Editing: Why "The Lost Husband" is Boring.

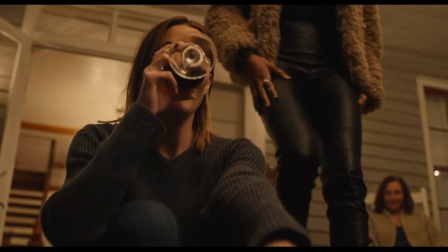[8:22]
So another job of the editor is to decide when to give and when to withhold information.
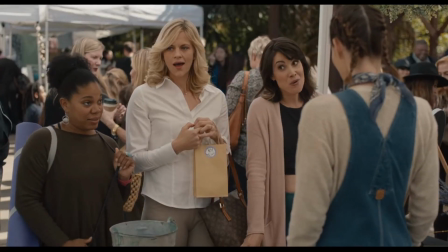[8:28]
And here's a scene where some of her former friends are talking about her in the bathroom.
That was so sad.
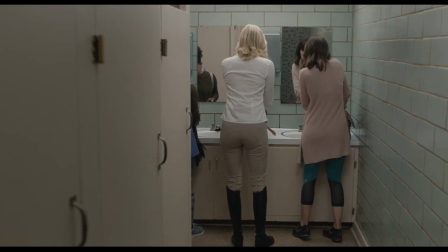[8:33] Ugh. What is it about her? That is so irritating. The husband dies in a car accident and leaves them broke.
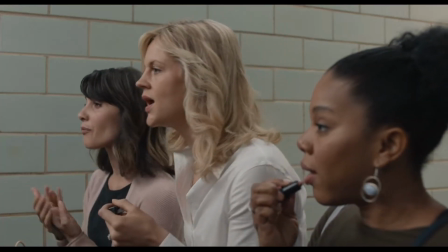[8:39] I went to her estate sale. Y'all don't judge, but I bought every last piece of it.
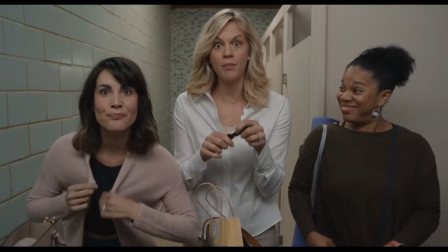[8:45] Now I have play sentence for 24. That's amazing. Good thing I'm popular. There's no way she's sleeping with a hot farmer.
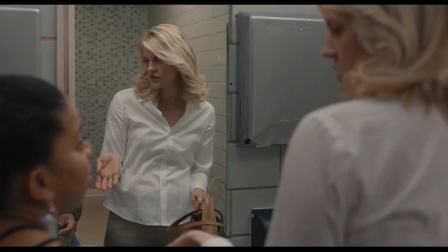[8:52] Y'all think she's lying? Hello. She looks like she's wearing a Halloween costume. She's like a lumberjack.
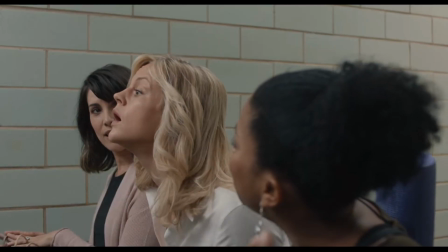[8:58] Do y'all think I need Botox? What? You look beautiful. No. You still look so young from the last time.
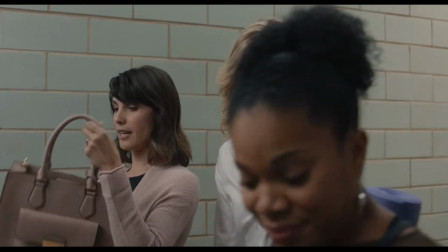[9:04] Thank you. Let's go. I love it. I'm way behind.
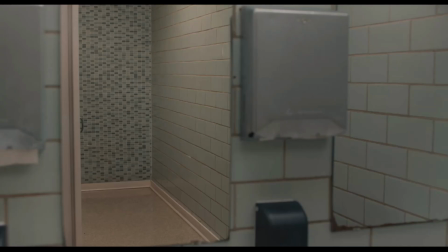You see at the end here where she comes out of the stall and it all punches at one time. you realize that all the nasty things they were saying about her
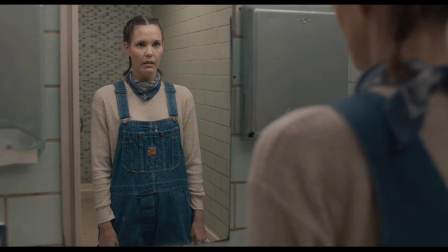[9:20]
she heard and you're watching her process that she's looking at her outfit and she's thinking do i really look like i'm wearing a halloween costume and it hurts her it hurts her pride it hurts how she feels and it makes her question who her friends really
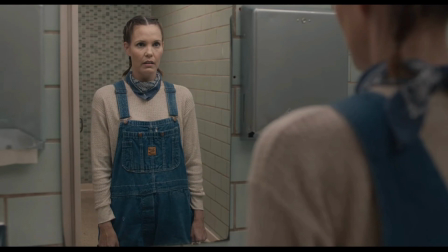[9:34]
are and you get all of that delivered in one strong punch here's the deal though it's not actually how the movie edited it that's my re-edit of it
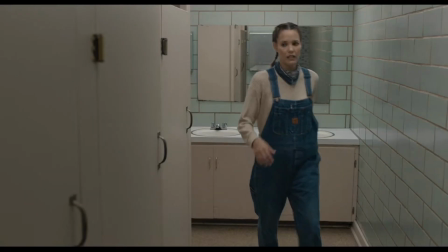[9:42]
i'm sorry i gave you that one first. Here's how the movie actually does it. She walks in the bathroom.
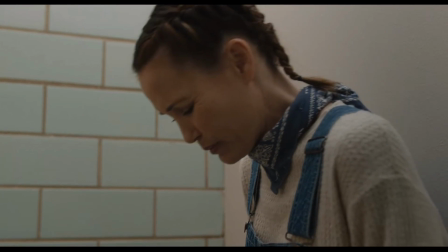[9:50]
She hides in the stall. She's crying already.
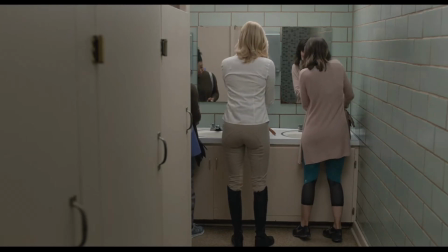[9:57]
And then her friends come in. And you see every single reaction to everything they're saying.
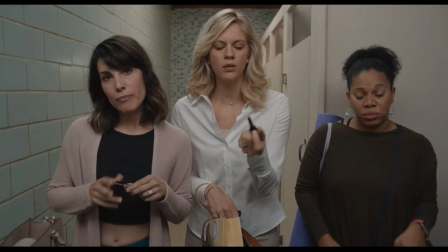[10:05]
And there's no buildup, no payoff, no suspense. It's all immediate.
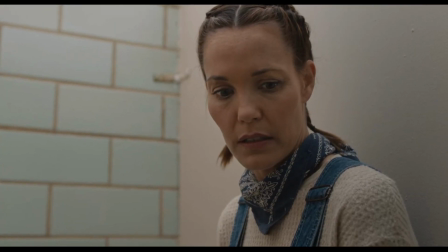[10:10]
Everything they're saying, you immediately get her response.
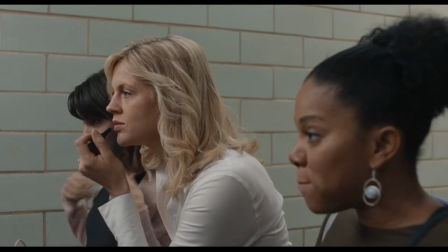[10:13]
And I just feel like that's just a waste of a good opportunity to have a presence of a buildup of stress.
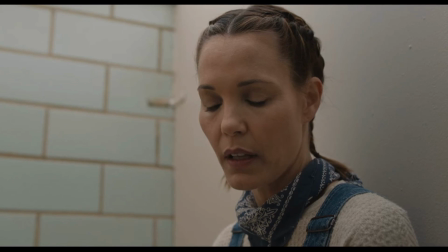[10:20]
Like, wow, these girls really hate her. Oh my gosh, she heard everything. Instead, you're just getting, wow, these girls really hate her and she's hearing everything.
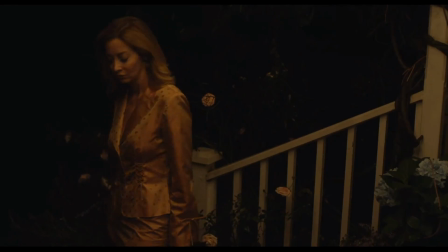[10:29]
Like it just is a less interesting way to tell the story. Just because they shot it doesn't mean you have to put it together that way.
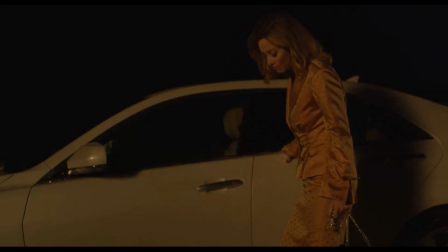[10:36]
And you don't always have to watch someone drive from point A to point B or walk from point A to point B.
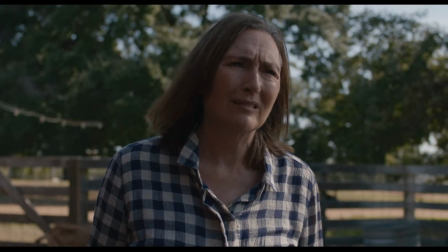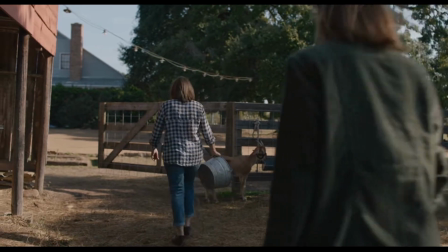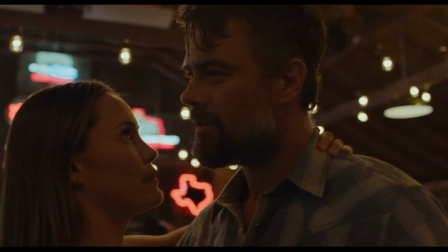[10:54]
So a couple of takeaways is don't be afraid to hit the delete key. Always be thinking what's the motivation for a shot?
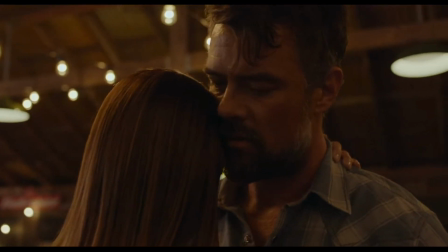[11:00]
Is there story? Is there plot? If there's plot, then it's fine. Is there story? Then it's fine.
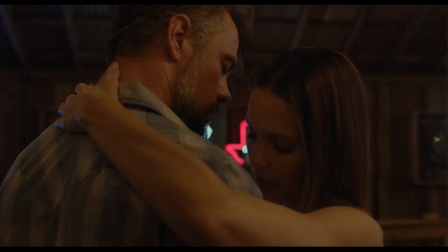[11:05]
Is there neither? That's really, really bad.
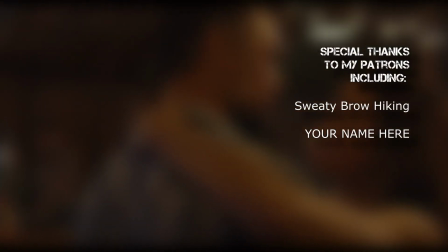[11:09]
I usually do videos about editing tools and Vegas Creative Software, but if you want more videos about editing principles and how to apply them in your work,
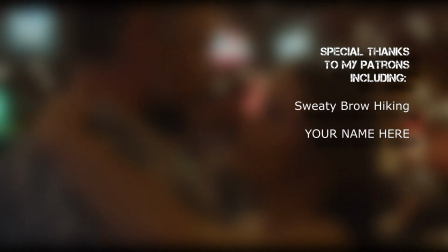[11:16]
just let me know and I would love to see what I can do about that. Thanks for watching, I'll see you next time.